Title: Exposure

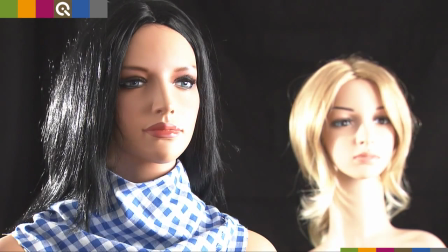0:10 This episode provides an overview of functions to control exposure, and we are going to visualize some interesting effects.
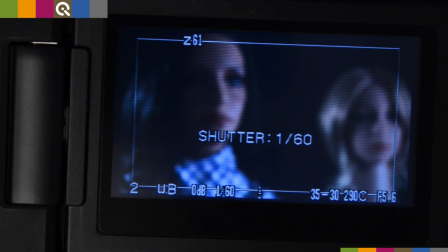0:20 The exposure of a video can be controlled in several ways.
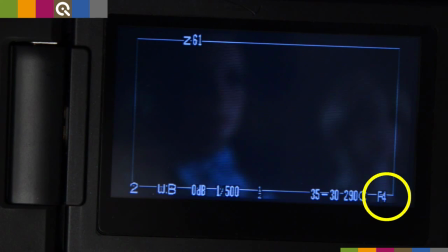0:25 Adjusting the shutter speed, the aperture, the gain, and
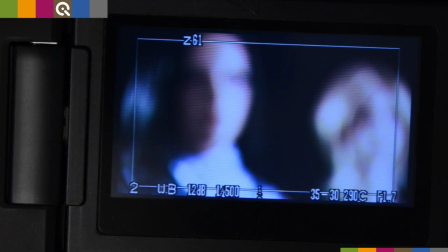0:33 by using ND filters or adjusting the light level.
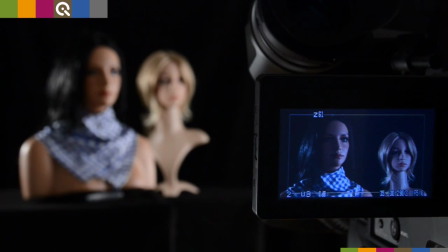0:42 By choosing the aperture you also affect the depth of field.
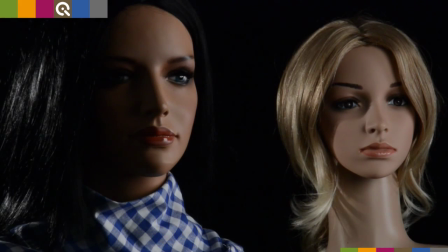0:47 So the aperture should be set depending on the requirement of the scene.
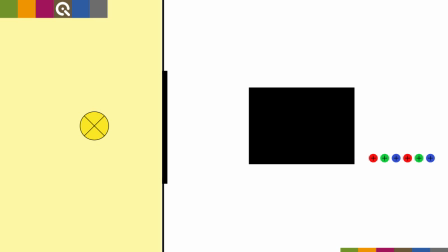0:52 The shutter speed defines how long a sensor is illuminated or in case of an
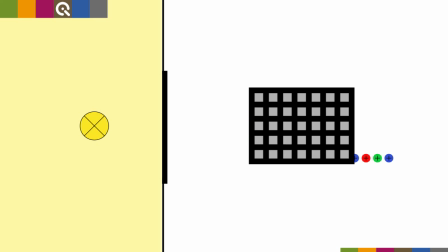0:57 electronic shutter the duration after which the charges of the pixel are read out.
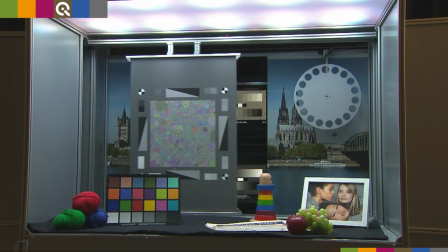1:04 Because the shutter speed can cause highly visible effects you should handle it with care.
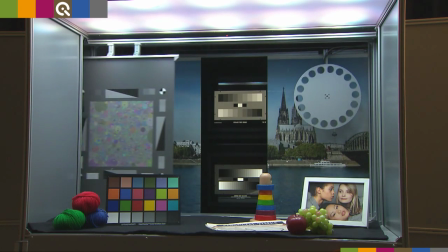1:10 We use the moving light studio to simulate real scenes in our lab.
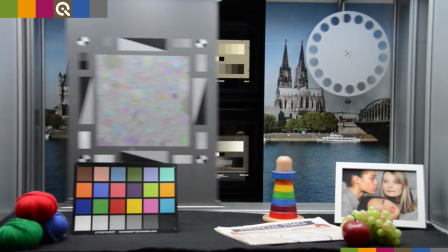1:16 When capturing scenes with fast motion, for example football or action scenes,
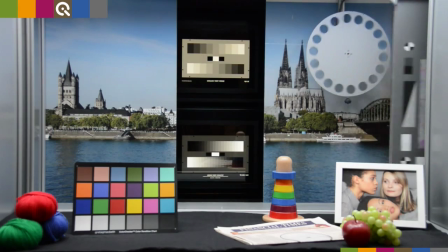1:22 a slow shutter speed leads to blurry motion because objects move through the image during a single frame.
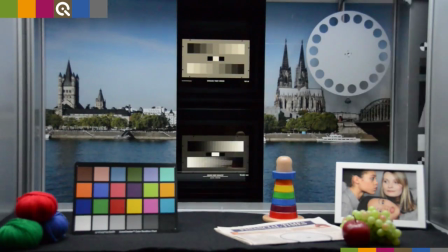1:30 A shutter speed that is too short might let the video look jittery.
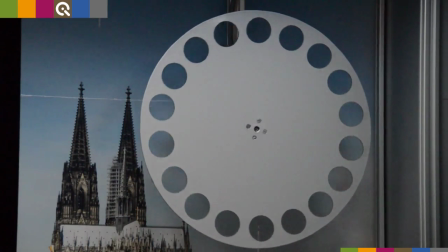1:36 Isolated points of motion are captured per frame and moving objects seem to jump.
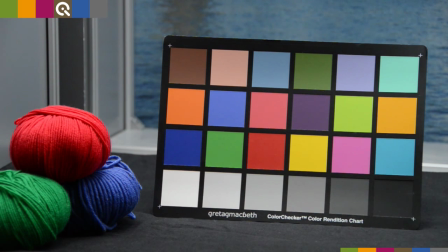1:43 The gain control adjusts the sensitivity of the camera. The higher the gain, the more the signal is amplified.
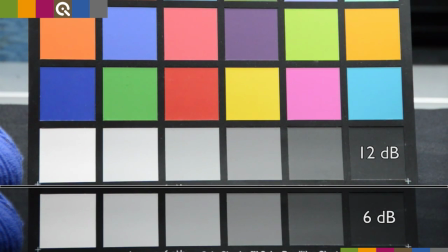1:51 But a higher gain raises not only the signal, but also the amount of noise.
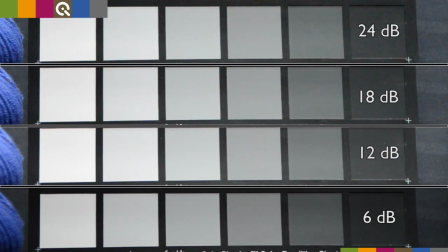1:57 Amplifying the gain by 6 dB is equal to opening the aperture by one f-stop.
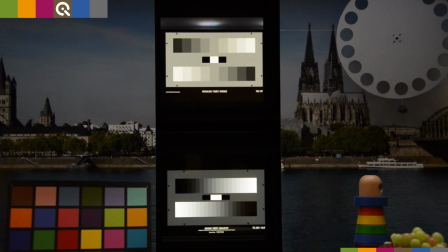2:03 It may not be possible to adjust scenes with a huge contrast only by changing the shutter speed or gain as you can see from the HDR targets of the moving light studio.
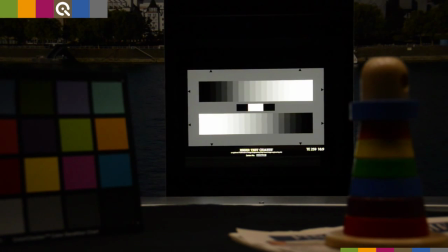2:16 For example, raising the gain always affects the complete image.
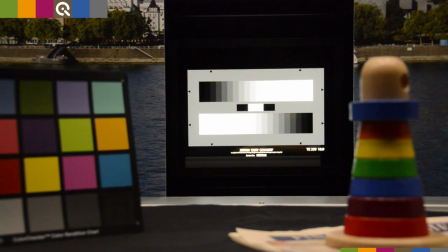2:21 So brightening or darkening an image with high contrast will immediately lead to either saturated blowouts or dark areas,
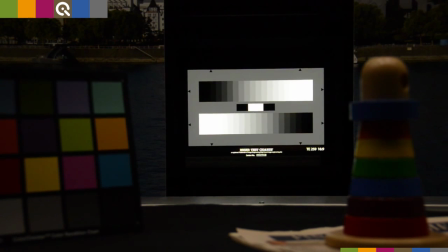2:30 in both cases leaving no details.
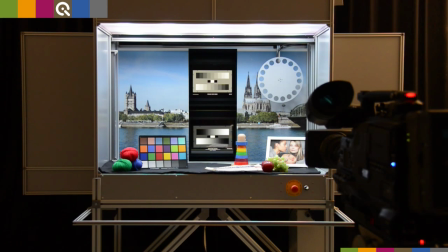2:33 But how to set the exposure correctly while keeping all these restrictions in mind simultaneously?
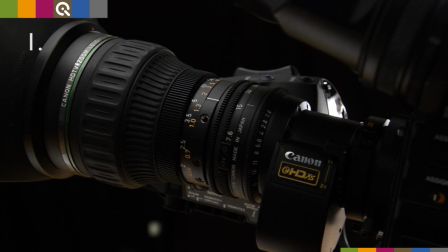2:40 First point, clarify the intention of the scene and therefore the depth of field and choose the aperture.
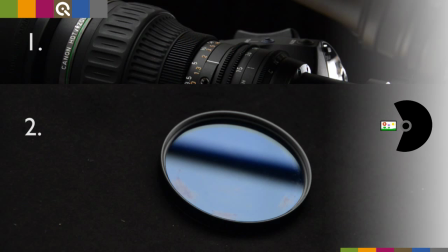2:49 Second point, adjust the shutter speed only when important for fast moving content. For bright scenes, it is better to use the ND filter than to shorten the shutter speed. A standard exposure time is 1.50 or 1.60 of a second due to the frame rate.
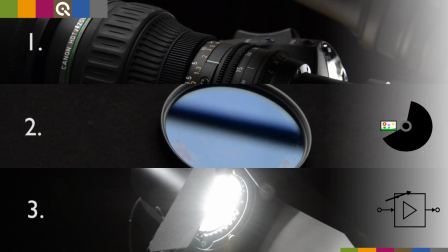3:10 Third point, it is better to increase the illumination of a scene if it is not bright enough than to lift the gain. This is a balancing act and sometimes a trade-off.
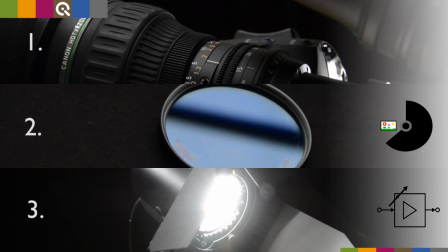3:23 But always think of the effects you are creating with a different adjustment and choose the least evil.